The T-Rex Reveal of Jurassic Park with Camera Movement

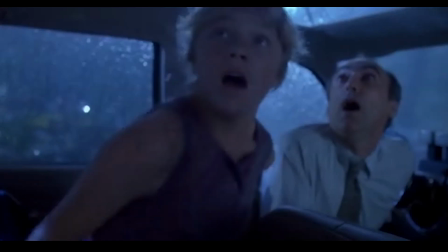[0:00]
I'm breaking down Spielberg's camera work and directing of the setup and reveal of the T-Rex in Jurassic Park.
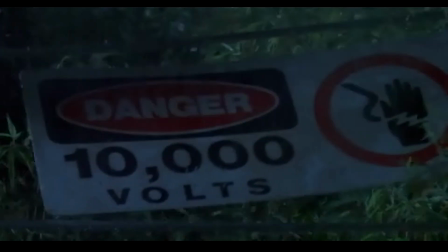[0:07]
Because what would such a big reveal be without the anticipation and teasing?
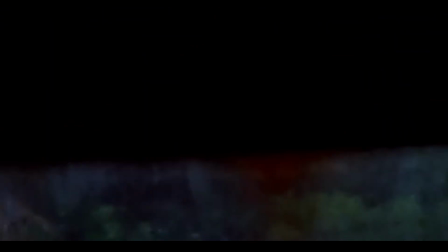[0:11]
Learning how Spielberg gets audiences to think and feel the best reveal in movie history.
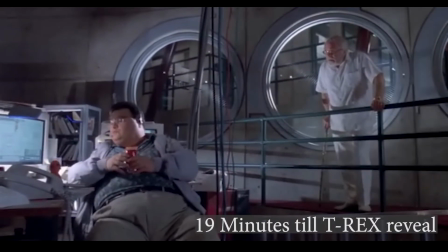[0:17] Because if you can, I'd love to see him.
With people in the office arguing about such petty things as money, a bunch of people are touring Jurassic Park.
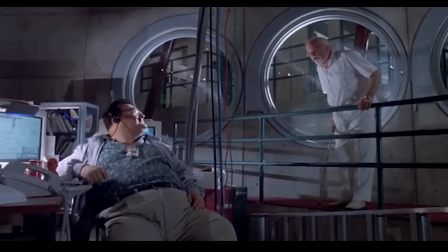[0:25]
At first, the tour has no luck seeing the T-Rex, but when they come back, they run into some glitches, and the T-Rex escapes, almost on top of them.
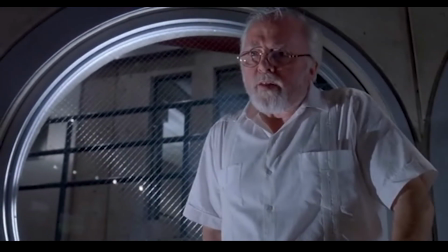[0:33]
That's how you tell a story. This is how Spielberg shows one.
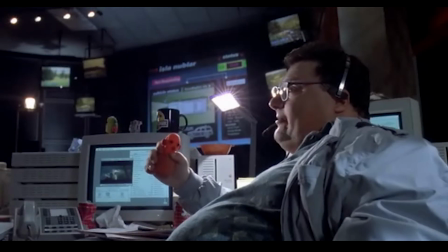[0:37]
Showing someone as vulnerable to a danger is a great way to do that, but instead of putting a danger behind a character,
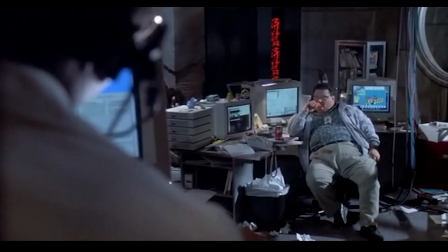[0:43]
Spielberg introduces the idea of the threat with the use of one of his signature camera moves.
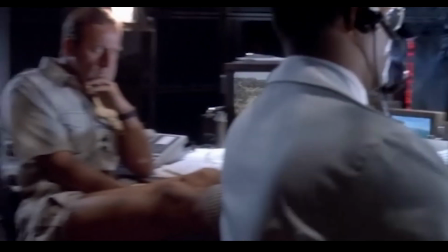[0:48] Part of the system for a while, there's a finite amount of memory. You can't use it for everything. I'm going to compile for half an hour.
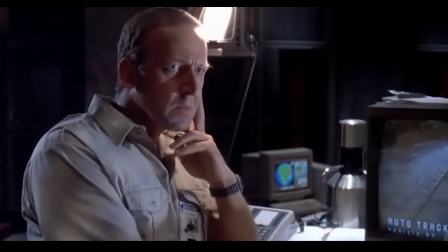[0:53] Quiet, all of you. We're approaching the Tyrannosaur paddock.
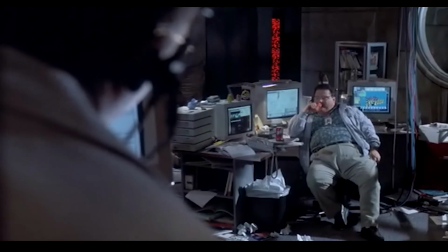[0:58]
This shot starts with the focus of the whole scene thus far, on this argument.
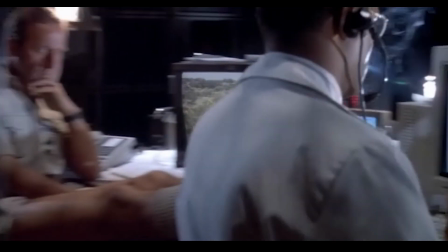[1:03]
But then the camera pans, motivated by us following Samuel Jackson, reveals something that was there the whole time.
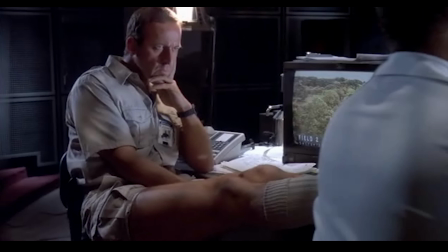[1:10]
Not just Muldoon, but the worry on his face. The pan shows how the people having the argument could have seen Muldoon's 1,000-yard stare the whole time. A cut wouldn't have shown that spatial relationship between him and the argument. He was so close, and yet they still missed it. It may even be overlooked in the future.
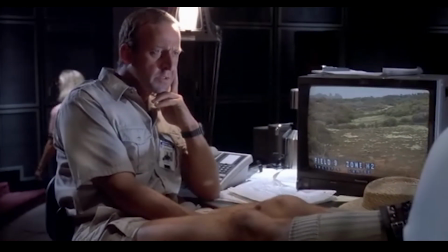[1:29]
Here, a dolly in is a classic way to create a rising tension and an energy, and to say what he is saying is important.
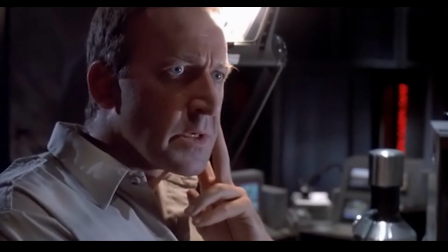[1:36] Approaching the Tyrannosaur paddock.
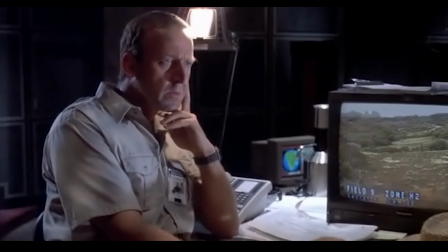[1:37]
Part of the power of a camera push-in, similar to a close-up, lies in revealing more of the character's face with detail and emotion,
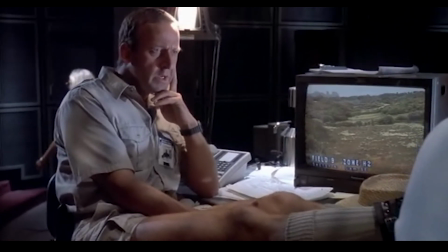[1:46]
but Spielberg adds an extra layer by heightening the feeling with a mid-beat enhancing tool.
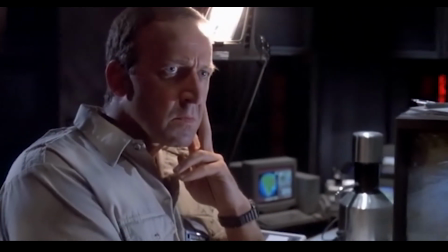[1:52] We're approaching the Tyrannosaur paddock.
Muldoon turns right at the top of the tension, which makes his line more direct and stinging.
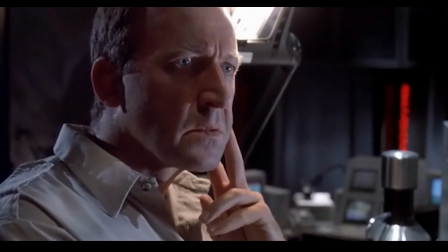[2:01] Paddock.
But his turn toward the camera also adds to the intensity by bringing his determined expression into better view, creating an effect similar to a push-in, but achieved through Muldoon's physical action instead.
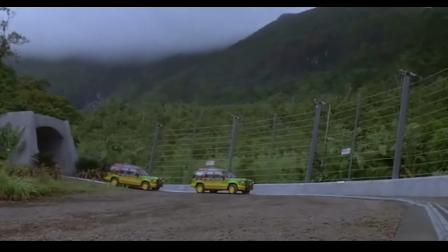[2:14]
We have a seemingly standard wide establishing shot here of the T-Rex enclosure, but with a few tricks.
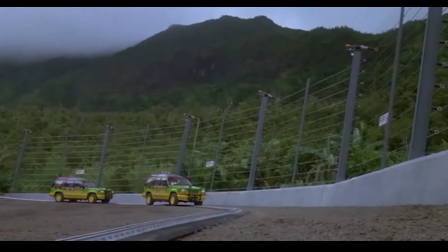[2:20]
The camera slides with the cars as they come in, revealing a section of the fence on the right of frame. It's closer and therefore really big. The wide-angle lens adds a distortion that even exaggerates this. The fence slowly, subtly will become the main character of the scene.
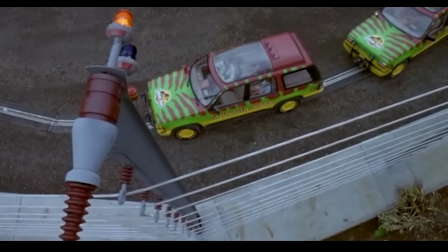[2:38]
The sheer scale of this fence and the fact that we are always seeing it suggests the T-Rex must be enormous.
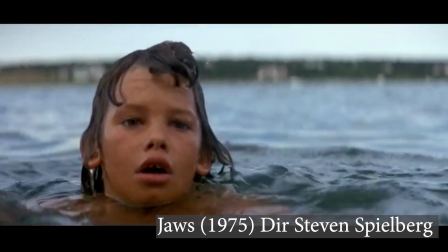[2:44]
Often movies prolong the full view of a monster villain, revealing only glimpses to heighten suspense.
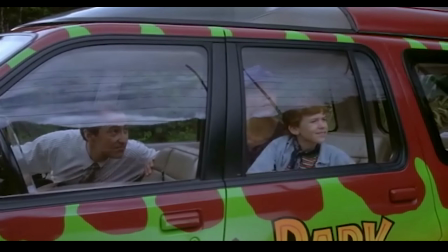[2:52]
This scene does something similar, but way earlier.
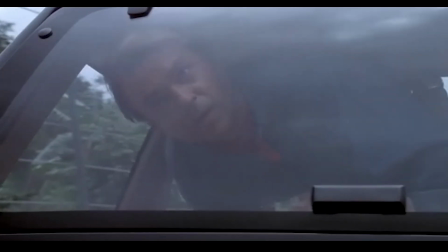[2:56]
Instead of showing the creature itself, it showcases the intense security precautions taken, emphasizing the possibility of danger.
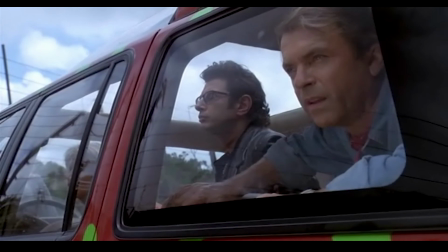[3:03]
Even in shots where the fence isn't technically in frame, we can clearly see it in the reflection.
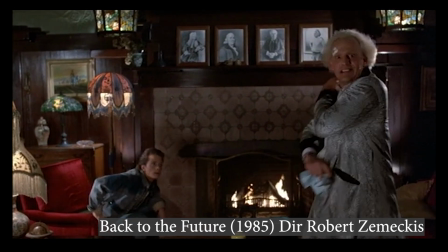[3:09]
Like cheating two characters to look both toward camera allows you to see reactions from both sides of the conversation.
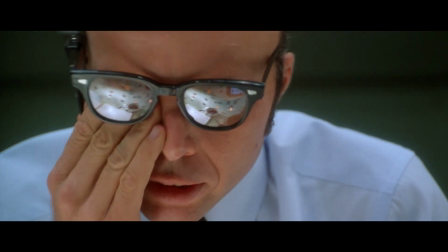[3:17]
Likewise, reflections can be used to show characters' reactions and what they are seeing in the same moment, making it very economical.
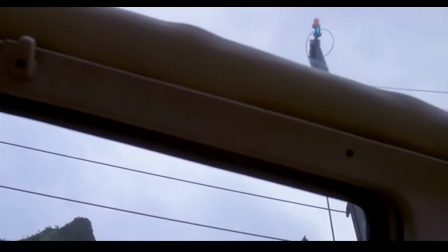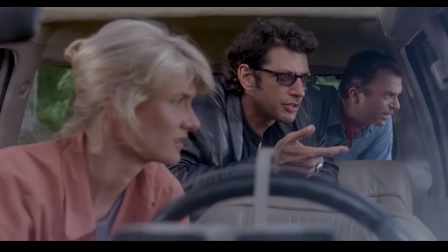[3:33] God creates dinosaurs. God destroys dinosaurs. God creates man. Man destroys God. Man creates dinosaurs. Dinosaurs eat man.
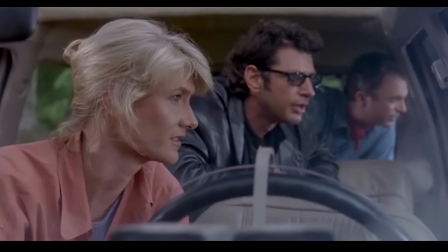[3:48] Woman inherits the earth.
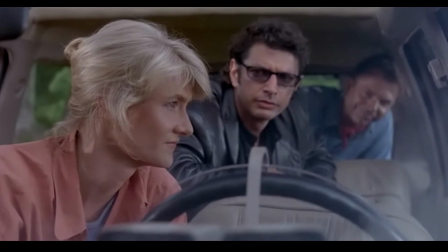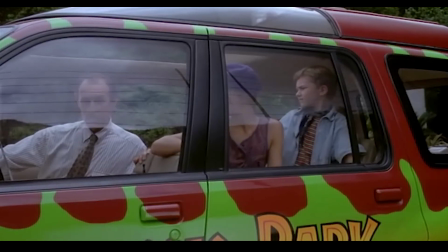[3:56]
Characters leaning forward creates that anticipation. Keep watching the fence. This shot is needed as an anchor.
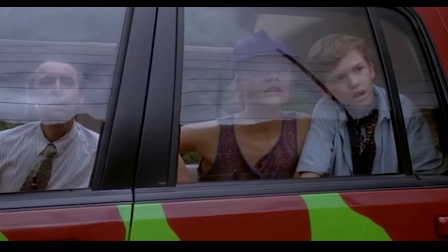[4:05] What's gonna happen to the goat?